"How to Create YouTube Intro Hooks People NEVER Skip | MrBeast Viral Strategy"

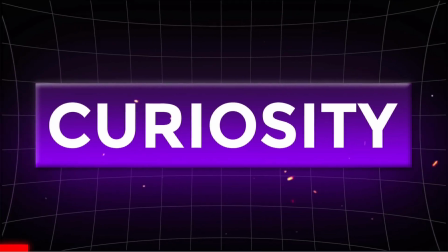Now the viewer needs to know the answer, and that curiosity is what pulls them through the entire video.
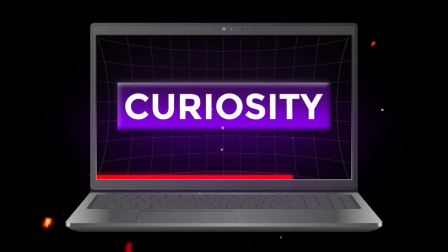That's the power of curiosity gaps. And there are tons of ways to create them.
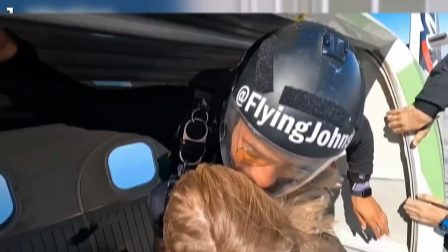You can tease steps without revealing them. You can show a crazy moment from later in the video, then cut away before the payoff.
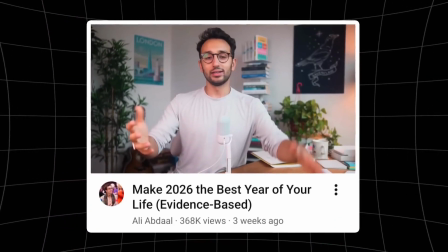Abdaal does this well in one of his productivity videos.
Ladies and gentlemen, welcome back to the channel.
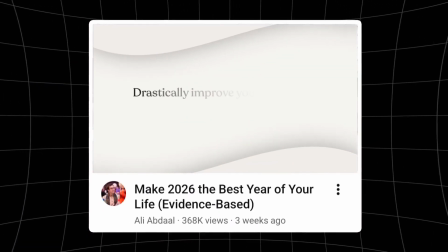In this video, we are talking about the GPS method that will drastically improve your chances of achieving literally any goal that you set your mind to.
He says, in this video, we're talking about the GPS method that can dramatically increase your chances of achieving any goal.
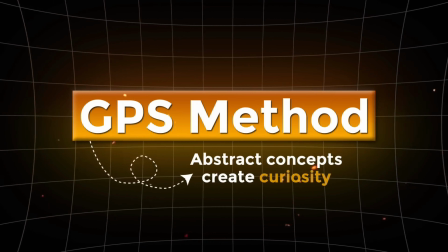Okay, what's the GPS method? And now they keep watching. The best intros usually stack multiple curiosity gaps.
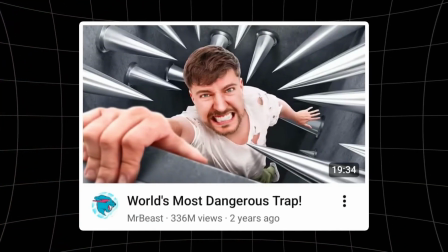Look at MrBeast's video, World's Most Dangerous Trap.
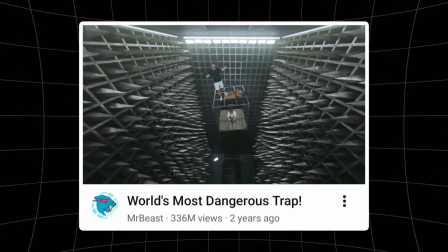I built a giant death trap, which is just one of many traps we've built.
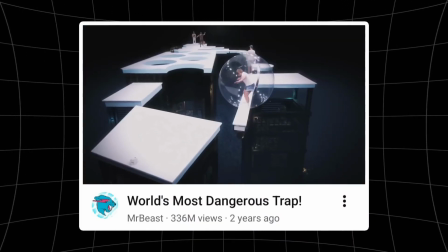And for every trap this contestant survives, he wins $100,000.
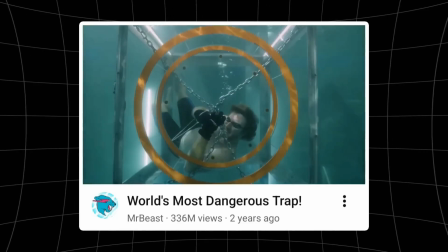But if he fails one, he loses everything.
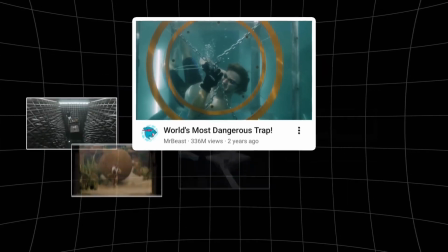Notice this, within the first 10 seconds, he teases multiple traps, risks, consequences, and challenges.
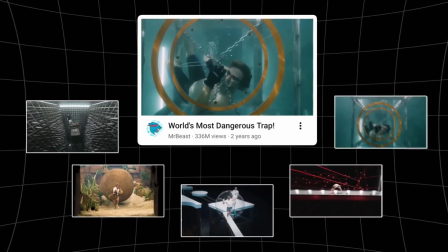Each one creates another unanswered question. And the more curiosity loops you create, the harder it becomes for viewers to leave. Okay, a quick question here. What's one intro mistake you think kills retention the fastest? Boring intros? Long self-introductions? Or too much explaining?
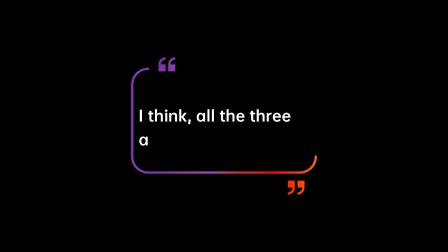Drop it in the comments. I'm curious what you've noticed.
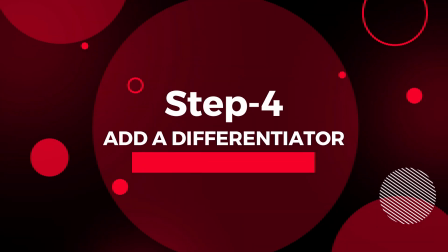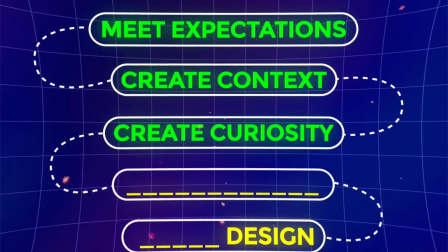Okay, even if your intro has expectations, context, and curiosity, there's still one problem.
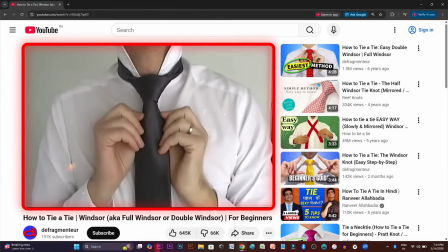You're not the only creator talking about this topic. So why should viewers watch you specifically?
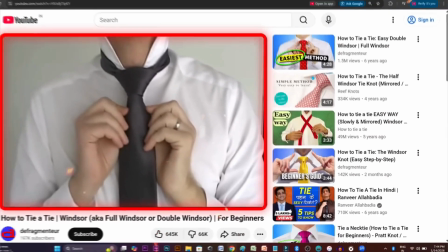Sounds fair, right? That's where differentiators come in.
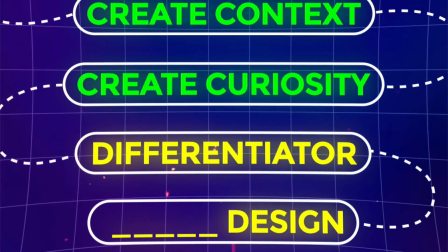A differentiator is anything that makes your video feel more credible, unique, valuable, or interesting than the alternatives.
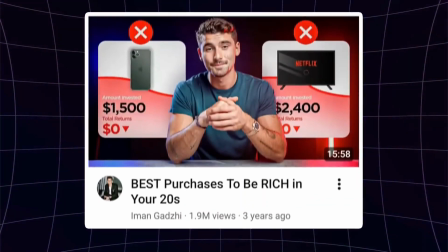For example, Iman Gaji opens one video by saying, "So look,
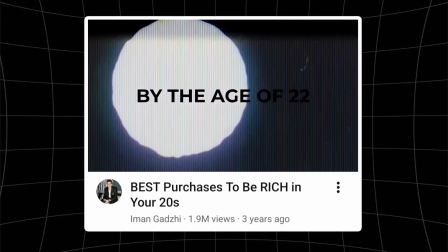I've made tens of millions of dollars by the age of 22, and I've also spent millions of dollars just on my personal life."
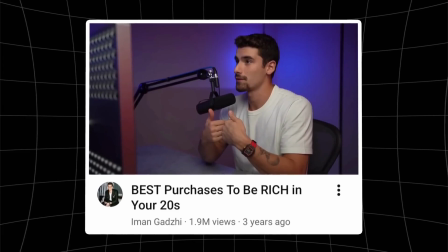Immediately, his advice about money feels more credible. Now the audience is thinking, okay, this guy actually has real results.
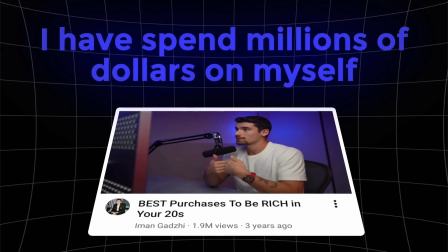And that alone becomes a strong differentiator. Why watch anyone else when this feels proven?
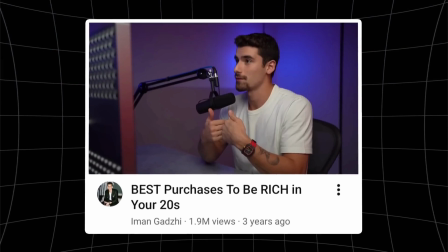Now think like a normal viewer. You search how to get rich on YouTube and see hundreds of videos. Then, one title stands out: Best Purchases to Be Rich in Your 20s.
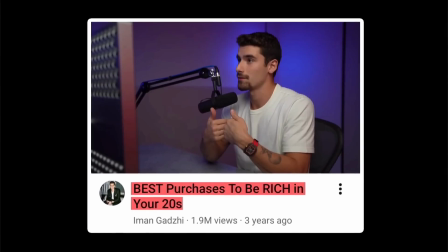Instantly, it feels different, more practical, more experience-driven, not another generic motivational video.
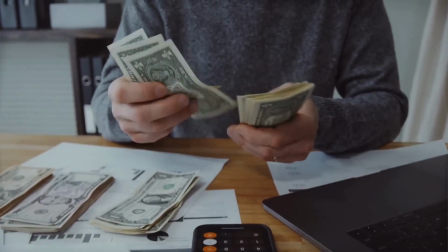And right after clicking, Iman shows up with claims proving he's actually rich and knows what he's talking about.
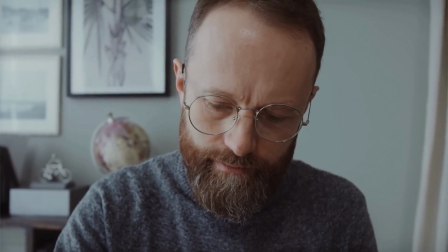At that point, most viewers aren't leaving. Ali Abdaal does something similar.
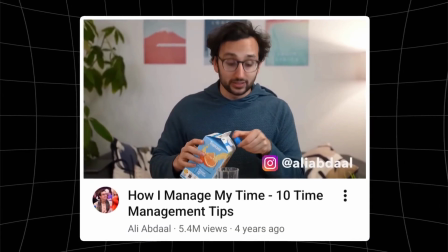Alright, so over the past 10 years, I have read basically all of the books around productivity and time management.
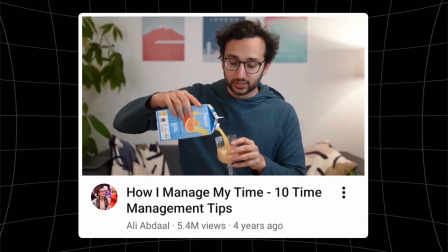He casually mentions that he's read practically every major book on productivity and time management.
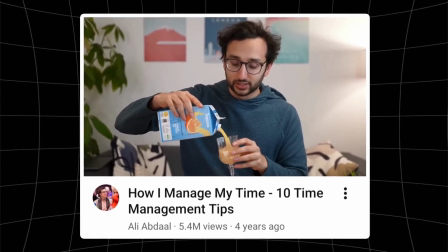And instantly, that becomes a powerful differentiator. Not a few books, all of them. Plus, it perfectly matches the title, How I Manage My Time. Again, credibility.
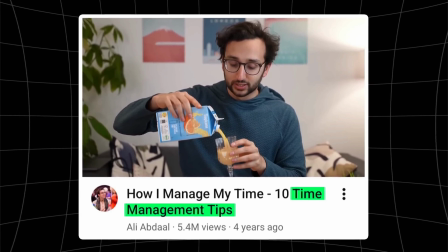The viewer stops seeing him as just another YouTuber, but as an actual expert in the field,
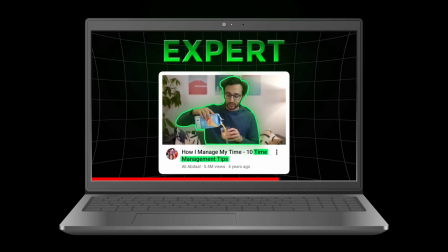and that's the point where viewer found him convinced to watch the full video. But differentiators don't always have to be expertise.
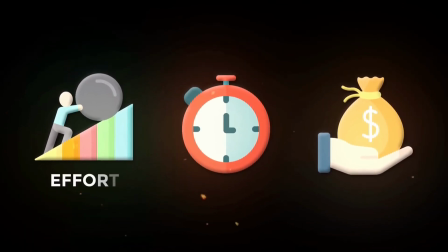Sometimes any extraordinary phenomena, in any form, itself becomes the differentiator.
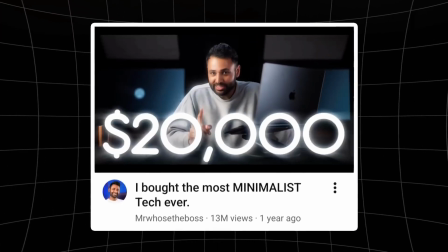See, what Mr. Who's the Boss saying, I'm about to spend $20,000 in the next 5 minutes buying the most minimalist tech on the planet.
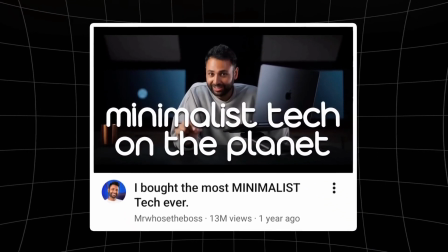The moment viewers hear that, their brain automatically assigns more value to the content.
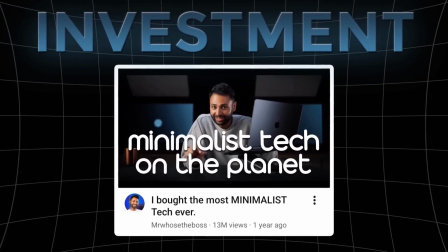Because big effort signals importance. And your differentiator can literally be anything.
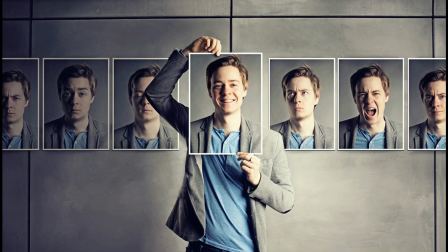Your storytelling, your editing style, your personality, your experience, your access, your challenge, your budget.
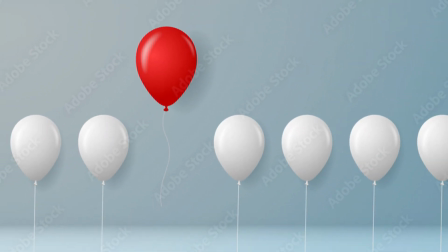Anything that makes viewers think, okay, this is different. And honestly, that's what this entire channel is about.
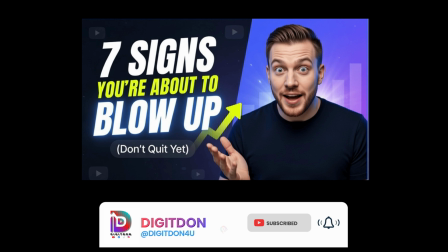Helping creators make videos people actually want to watch, without sounding fake, robotic, or overly corporate. So, if you're into that kind of content, consider subscribing.
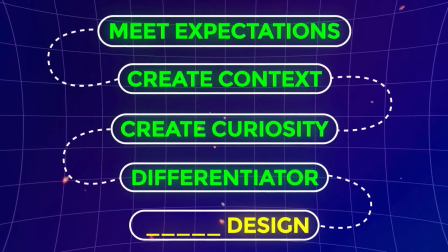This is the last, not the least step most creators completely ignore: sound design.
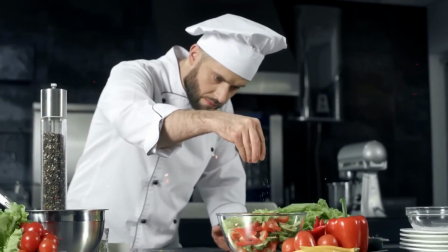And honestly, sound design is like salt in food. When it's there, nobody notices.
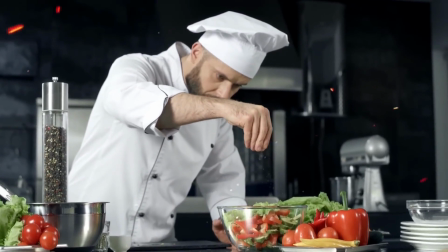But when it's missing, everything feels off. Let's take this video from MrBeast.
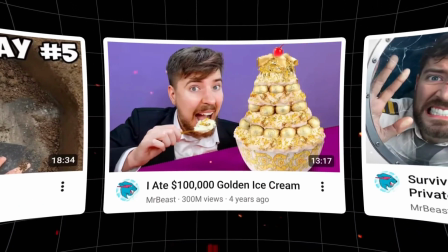Keep the title and thumbnail in mind first. The whole thing has a royal, luxury vibe.
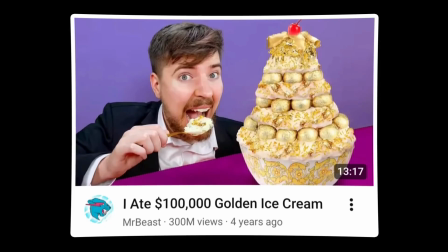Now watch the intro carefully, and really pay attention to the sound design.
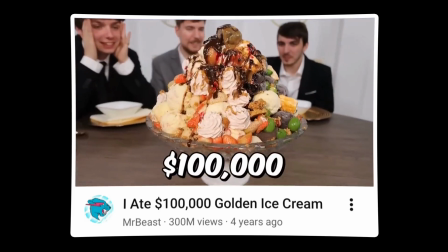In this video, we are going to be eating $100,000 golden ice cream, I'm blown away.
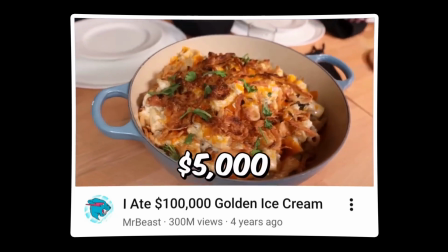This is so good. $5,000 mac and cheese, This mac and cheese is magnificent.
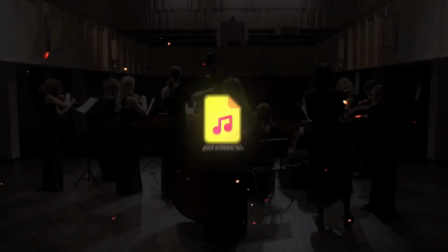$30,000 banana Foster, Ooh, that's incredible.
Notice the grand orchestral music right from the start.
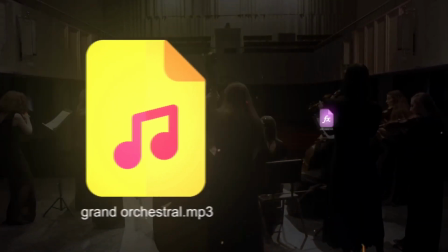It instantly matches the luxury theme of the video. Then the cash register sound effects whenever prices pop up on screen.
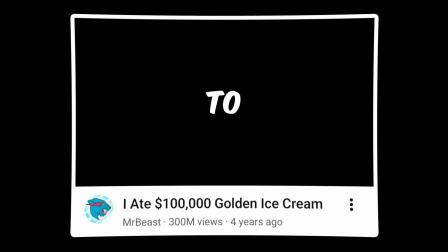The reactions and remarks while tasting each dish. The risers building anticipation between cuts.
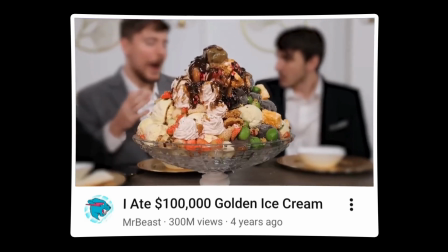None of this is random. If the video is about luxury, the music feels cinematic and expensive.
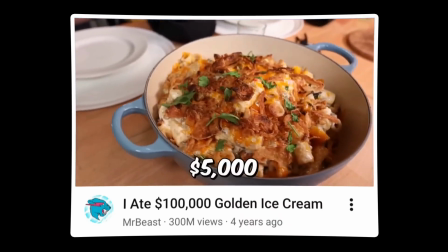If there's tension, the soundtrack builds suspense. If money appears on screen, the sound effects reinforce it.
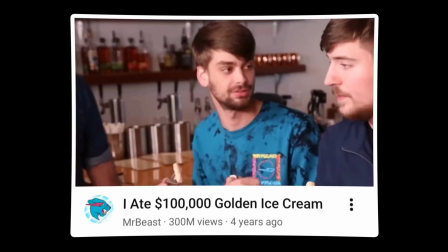All of this shapes emotion subconsciously. Now imagine this for a second.
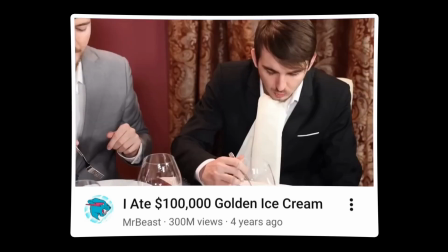Would the same intro feel nearly as engaging without the sound design? Definitely not.
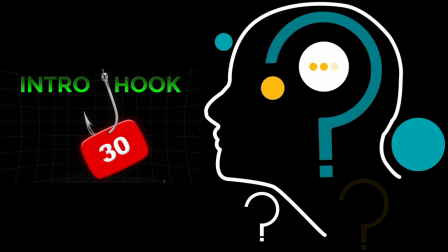Here, I highly recommend rewatching the intro of this video from the beginning.
Do you know how to create YouTube intro hooks people can't skip?
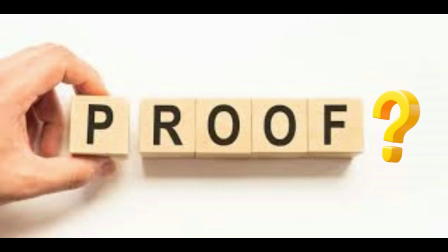Not sure? I do. Proof? Okay, I'm not going to let you click away in the first 30 seconds.
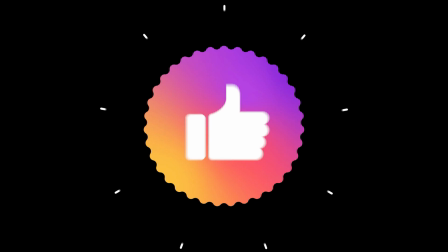Oh, you probably just looked at the video timer? Sounds good. because now your brain wants to see if I can actually pull this off.
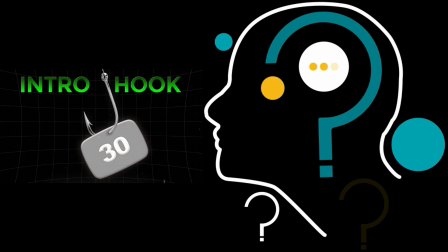Pay close attention to the background music, sound effects, their placement, and the way they're engineered into the scenes.
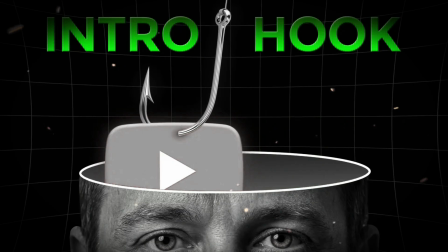Now I'm going to play the exact same intro again, but this time with the background music and sound effects completely muted.
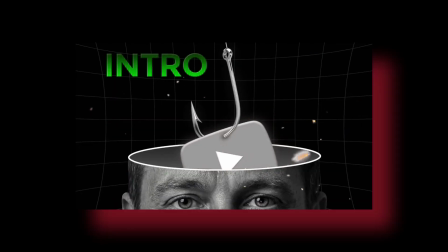Nothing else has changed.
Do you know how to create YouTube intro hooks people can't skip?
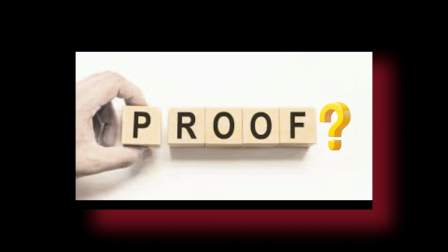Not sure? I do. Proof? Okay, I'm not going to let you click away in the first 30 seconds.
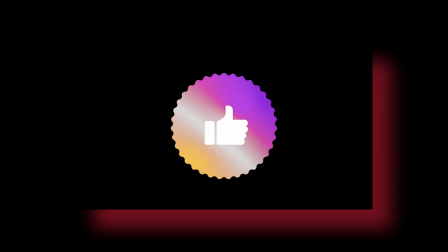Oh, you probably just looked at the video timer? Sounds good. Because now your brain wants to see if I can actually pull this off.
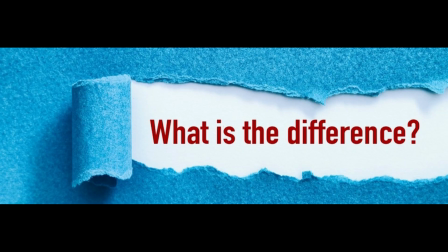Notice the difference? That's the power of sound design.
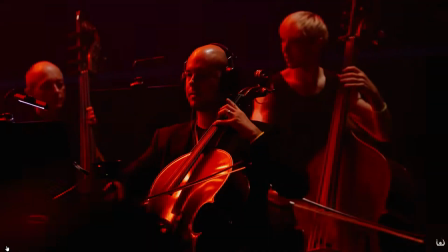Music literally controls how viewers feel while watching your video.
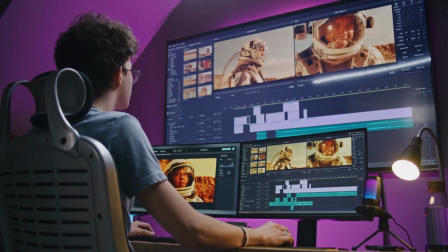And this is where most creators struggle.
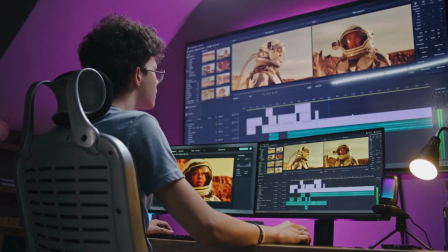Finding the right music track and sound effects that perfectly match every scene, especially in the intro, isn't easy.
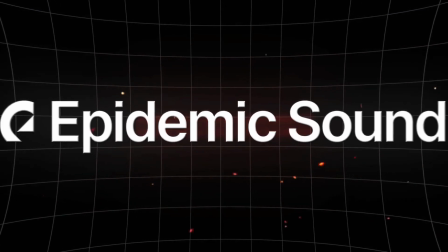For that, I personally use Epidemic Sound.
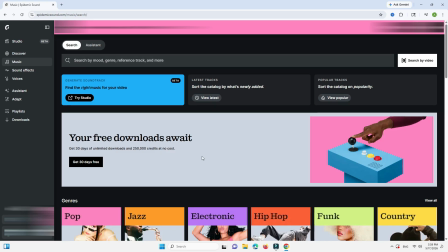Here, you can search for tracks and sound effects by genre, mood, theme, artist, and more.